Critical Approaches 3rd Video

When I started brainstorming ideas for my final music video, there were a few things that I wanted to make sure the final video would have.
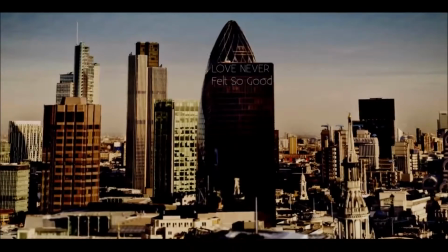[0:06]
I wanted it to have a very high production value as well as following a more clear storyline.
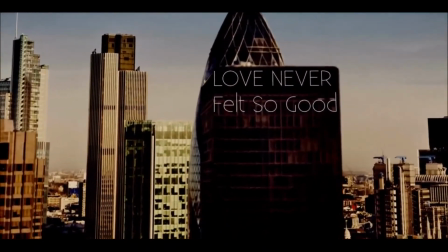[0:12]
After doing lots of research, the style that really appealed to me was the parallax effect.
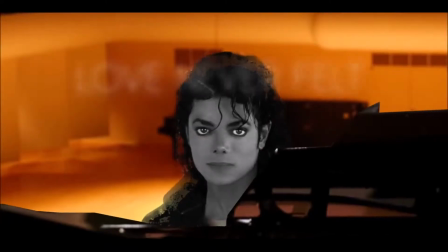[0:17]
I started learning how to do this effect by using YouTube videos.
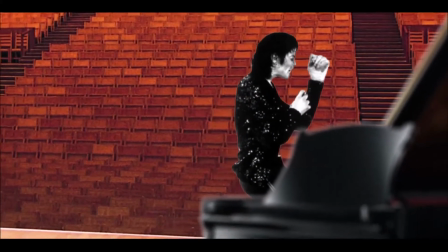[0:21]
When I made my first video using the parallax effect, before I started my lyric video, I started with a picture of a man hitting ping pong balls.
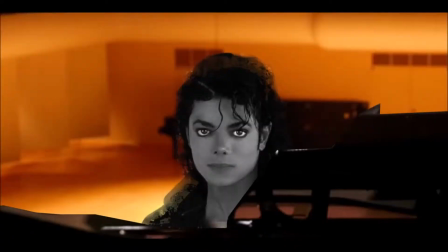[0:29]
I then cut up the photo in Photoshop, cutting out each ball and the person.
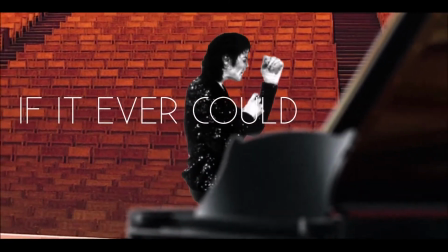[0:35]
I then recreated the background using Content Aware tool as well as the stamp tool.
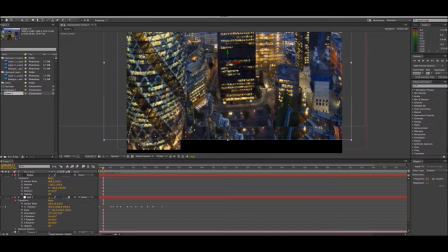[0:42]
In a nutshell, in After Effects I added a virtual camera and moved each layer on the Y and X axis,
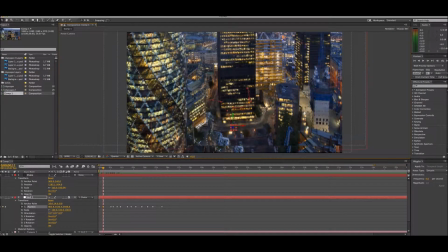[0:48]
and therefore when the camera is moved back and forth, an illusion of a moving video is created.
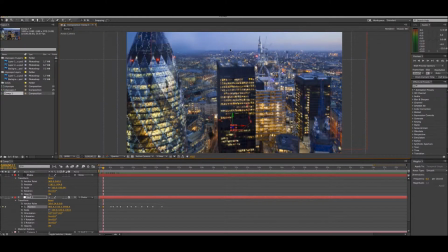[0:54]
Later I was able to create far more complex scenes and environments. I started experimenting with converting still images of cities into full animated 3D scenes.
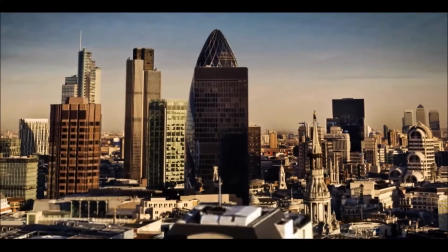[1:04]
This was my first attempt.
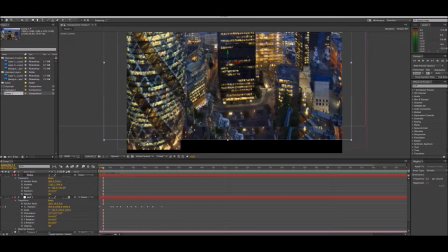[1:09]
This was done by first of all taking a high-res image of a city and exporting it into Photoshop, which then I cut out each building and then rebuilt the background behind it using Content Aware.
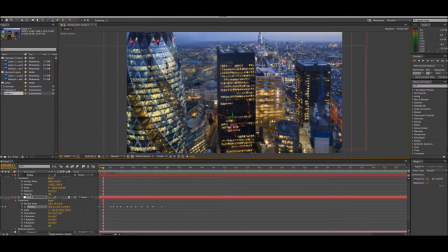[1:21]
I then brought a file into After Effects and used the same parallax technique, but this time on a much larger scale.
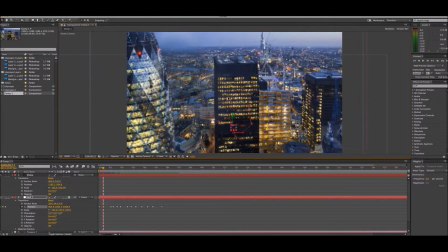[1:28]
I set the keyframes on the camera from far away, then moving it close, although it still didn't look right, so I added a camera shake and a helicopter noise.
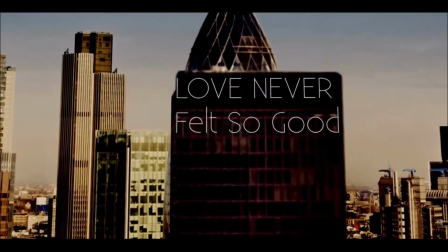[1:37]
With some colour correction, it looked fairly authentic. I wanted to use this shot in my final lyric video, so to incorporate it,
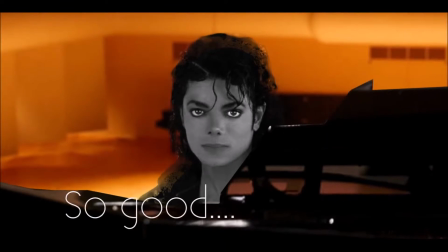[1:45]
first of all I did some colour correction to match the rest of
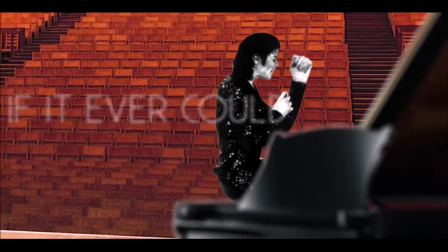[1:48]
the video, and then motion tracked the words "Love Never Felt So Good" onto one of the main
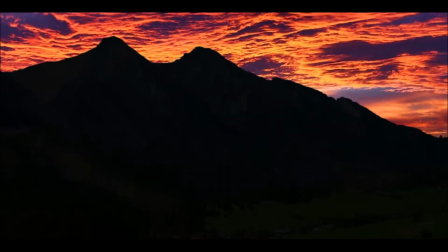[1:54]
buildings, which is the title of the song. Then I made the camera pan in further to these words to draw attention to them.
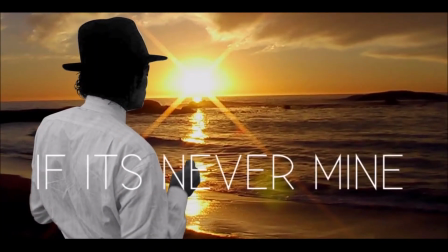[2:02]
This shot gave the lyric video a far higher production value due to its complexity.
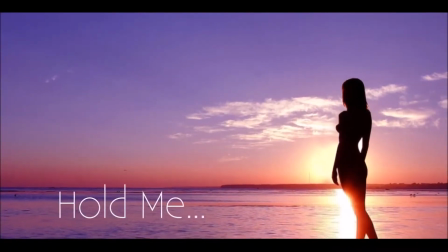[2:07]
The following shots in the lyric video are of Michael Jackson in various scenes.
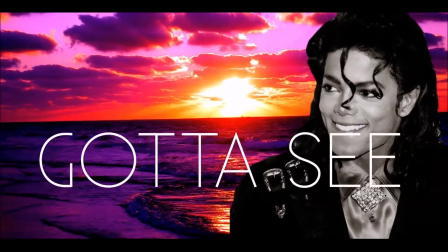[2:12]
Unlike my first lyric video, I decided to add far more layers to this one, in turn making it more dynamic. An example of this is obviously the opening city shot, but also the indoor shots,
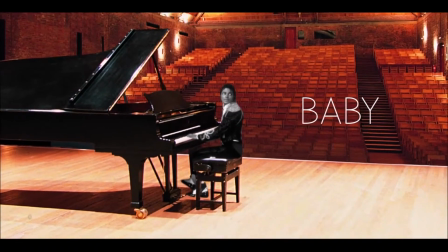[2:24]
where there is a piano, as well as a character along with a backdrop all moving independently.
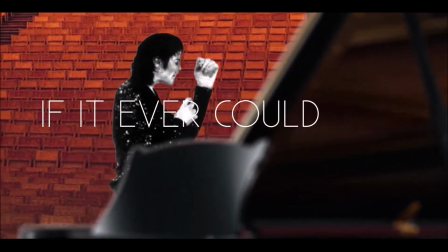[2:30]
It was a conscious decision to have Michael Jackson black and white in each of the colour backdrops.
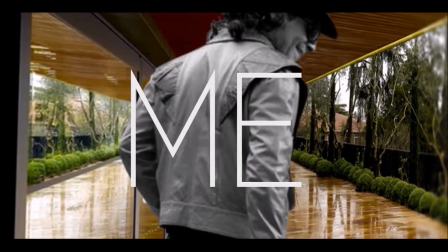[2:36]
The original intention was for him to stay colourless until he found his love, in which he would then regain his colour,
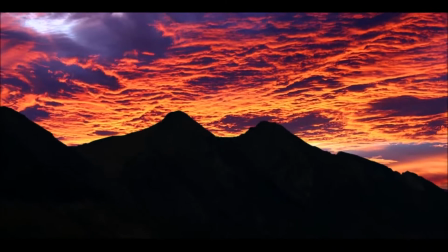[2:42]
although due to time restraints the video was only 1 minute and I could not add more footage in time.
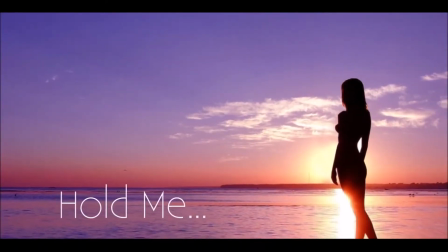[2:48]
After completing all of the Photoshop documents and animating them, and once they were all synced in After Effects, I moved on to creating the lyrics for the video.
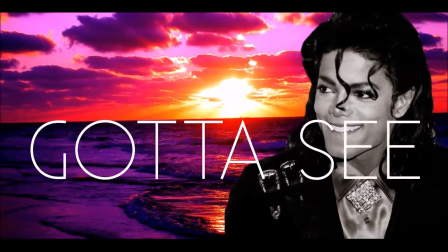[2:57]
The font I chose for the lyric video was Existence. This is the font.
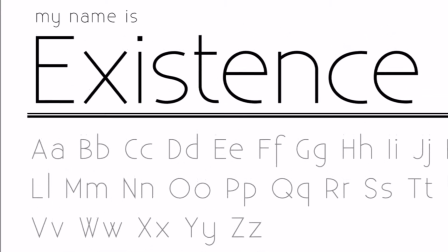[3:03]
I chose this font because I really liked its modern look, and it was easily readable.
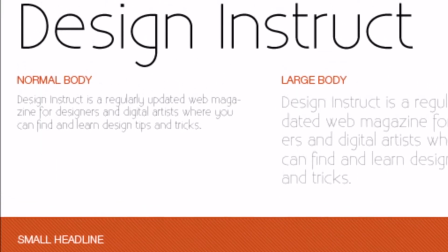[3:08]
When I started animating the text, I tended not to use the animated text presets within After Effects,
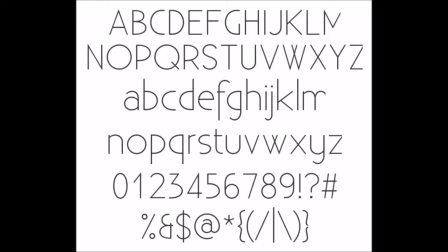[3:15]
but instead using keyframes to get the desired effect. I used the blur effect, for example.
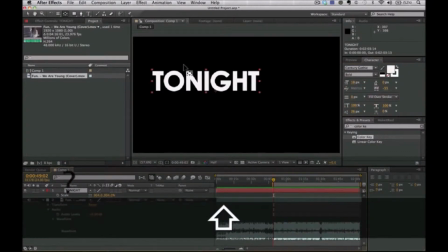[3:20]
I set in and out keyframes of when the text was there and wasn't, and the next blurred in and out.
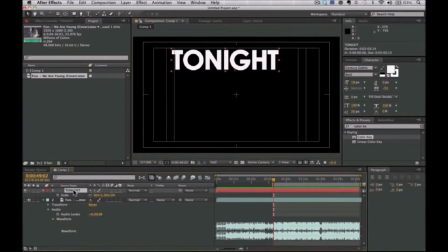[3:27]
I preferred this look as it was simple and understated, and didn't draw attention away from the video.
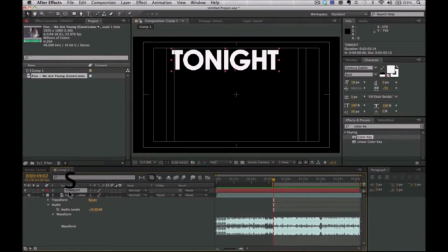[3:33]
I also added slight movement to the text, up and down. This helped remove the static look. Finally, I added black bars to the video to give the 21:9 aspect ratio.
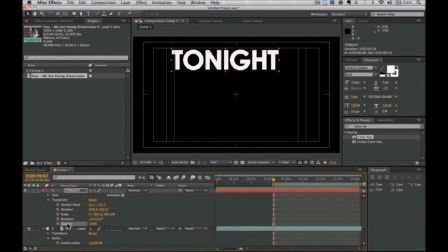[3:45]
One of the main problems I had when creating the lyric video was matching up the audio. This was mainly because After Effects doesn't support live audio playback. The only way to hear audio match with music without rendering was to do a RAM preview.
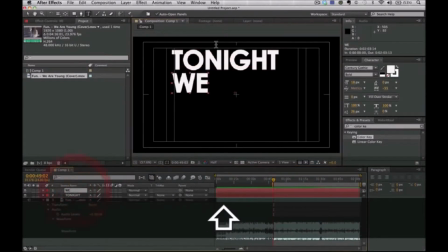[4:00]
This took around 10 seconds to even load the preview, and then played audio for a few seconds. This made it particularly hard to match the lyrics.